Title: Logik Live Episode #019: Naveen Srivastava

So we got that, and then we kind of like, Sean and I tossed some ideas around with Stephanie, our executive producer, and with Josh, our head of CG, and we came up with something like really, really quickly, and we gave ourselves a deadline too, which was really good. So right away we knew like, okay, cool. This is how long we're going to have to do this thing. And it felt like a real project, and it felt like, okay, there's some energy, you know, building here. And so we've got something to go on here, and everyone liked the idea of it. And so, again, like I'm not sharing my screen here.
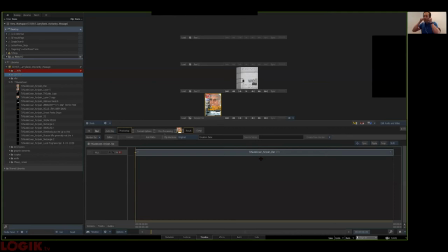2756s
Let me just share my screen here. So, you know, we kind of came up with some ideas right away. Sean had some really great suggestions, really great ideas, and we threw those around. And then, you know, we thought, okay, we're going to start with this TV guide thing.
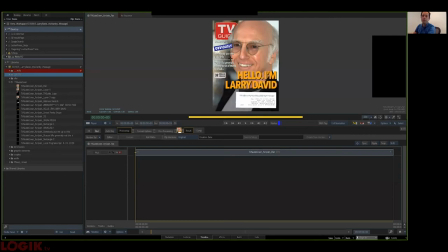2773s
So like, I kind of whipped this up in Photoshop with just stuff, you know, images I found on the internet of Larry David, and just looking at like magazines like TV Guide, and like, how do they lay out their graphics? And like, oh, there's a shape that has, and it'll say something like 32 sneak peeks.
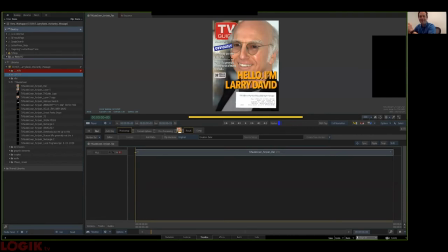2790s
I don't know what the sneak peek is for, but you're sneaking. Well, why? We have 32 of them. Yeah, but you're sneaking a peek right now, my friend. So, so we just wanted to do that.
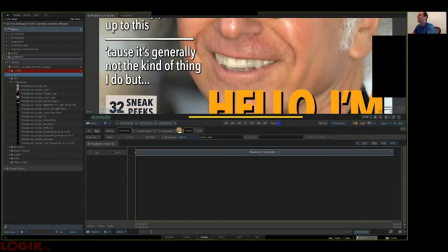2800s
So obviously this is just like a Photoshop file. So, pretty, big, or high res, I guess.
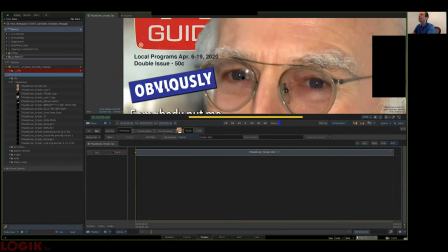2808s
You know, just the type kind of laid out. And we ended up using a different picture actually in the final piece.
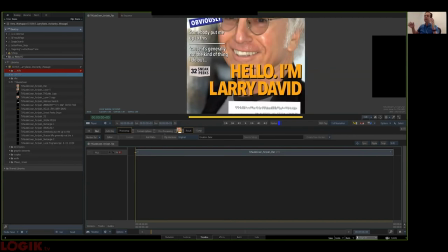2815s
But you know, it kind of had like sort of the gist of it, which is that, okay, we're going to make something kind of say sort of like a, you know, like a regular, like, motion graphics kind of like, piece that we've seen, but you know, let's try and have some fun with it.
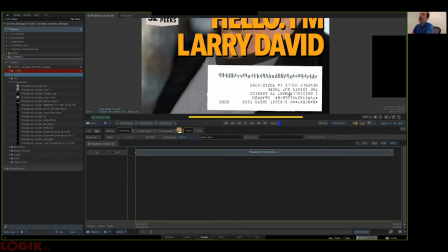2828s
So, you know, we kind of did something with his address label right away, because it would just seem like an obvious choice. Cause he says, you know, I basically want to address the idiots out there, and TV Guide's, you know, a shift, or at least when my grandmother got TV Guide, I've never actually gotten TV Guide, but when my grandmother got TV Guide, it had a little address label on it like this. And it, you know, mm-hmm.
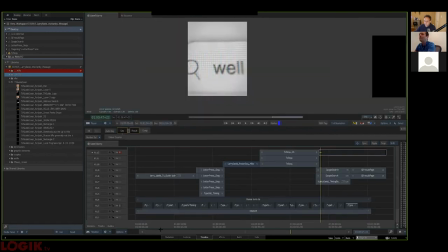2847s
Yeah, it would just come with that. So, so I handed that off to our CG, head of CG, Josh, and he took that and he made it way better. And he made like this great setup with, you know, this Larry,
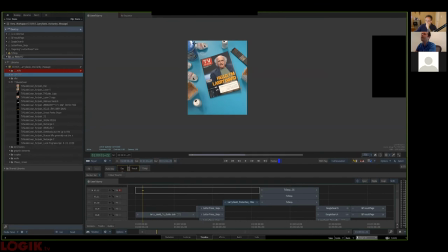2866s
the cover and like the remote and like this fake Lysol wipes thing and all these pop cans and these like Chinese food takeout containers, which we don't really have in Canada either, but we just thought like that would be a nice American touch to give this thing.
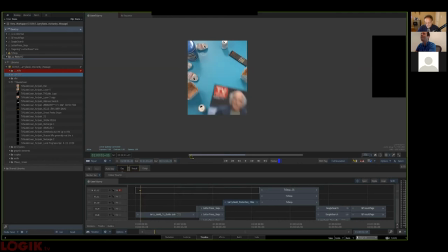2881s
And then another American cultural icon. Yeah. Chinese food taken. I just wanted that so badly as a kid. All I wanted to do was eat food out of a container that looked like that. Man, oh man. Anyway.
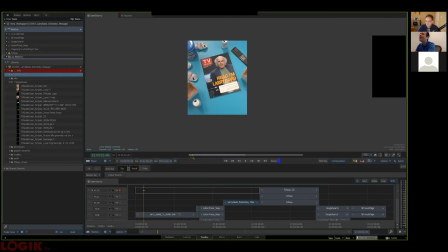2894s
So he kind of, you know, he did this thing where he tosses the TV guide in and it hits the remote and the pop cans, and we got a little sheen on the cover. And then of course, we're just kind of like moving through the guide as the type comes up.
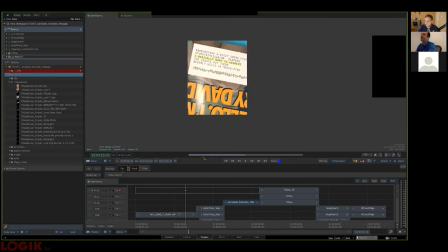2908s
And letting Larry drive the bus here. Like, we were trying to make sure that, you know, at the end of the day, we knew we were trying to make cool visuals for something that Larry David was already saying. And so that was the coolest part of this thing. And then we were just trying to be not the least cool part of it, even though that was inevitable because there's only two things.
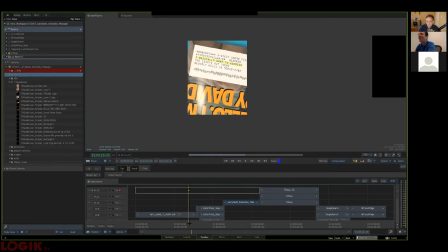2924s
So we got, you know, so we kind of had this highlighter thing going, which was great. And then, you know, we were kind of working independently. So anytime where we transitioned, that had to be done in Flame later. So even though Josh made that, I think in Maya and rendered it out,
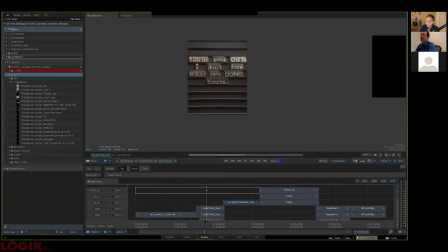2940s
we had to make this transition to this kind of like printing press sort of setup that Sean actually built in Blender, which was, I think, his first Blender project that went into production here. Sean is, of course, or not of course, because, but he, to me, of course,
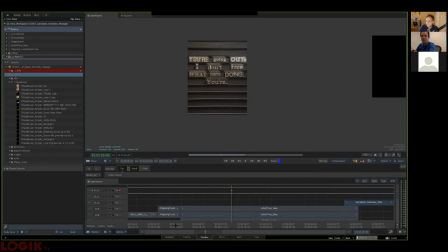2956s
like an amazing Flame artist who can teach you stuff ad nauseum forever. And now he's just got this in his toolkit. So good on him.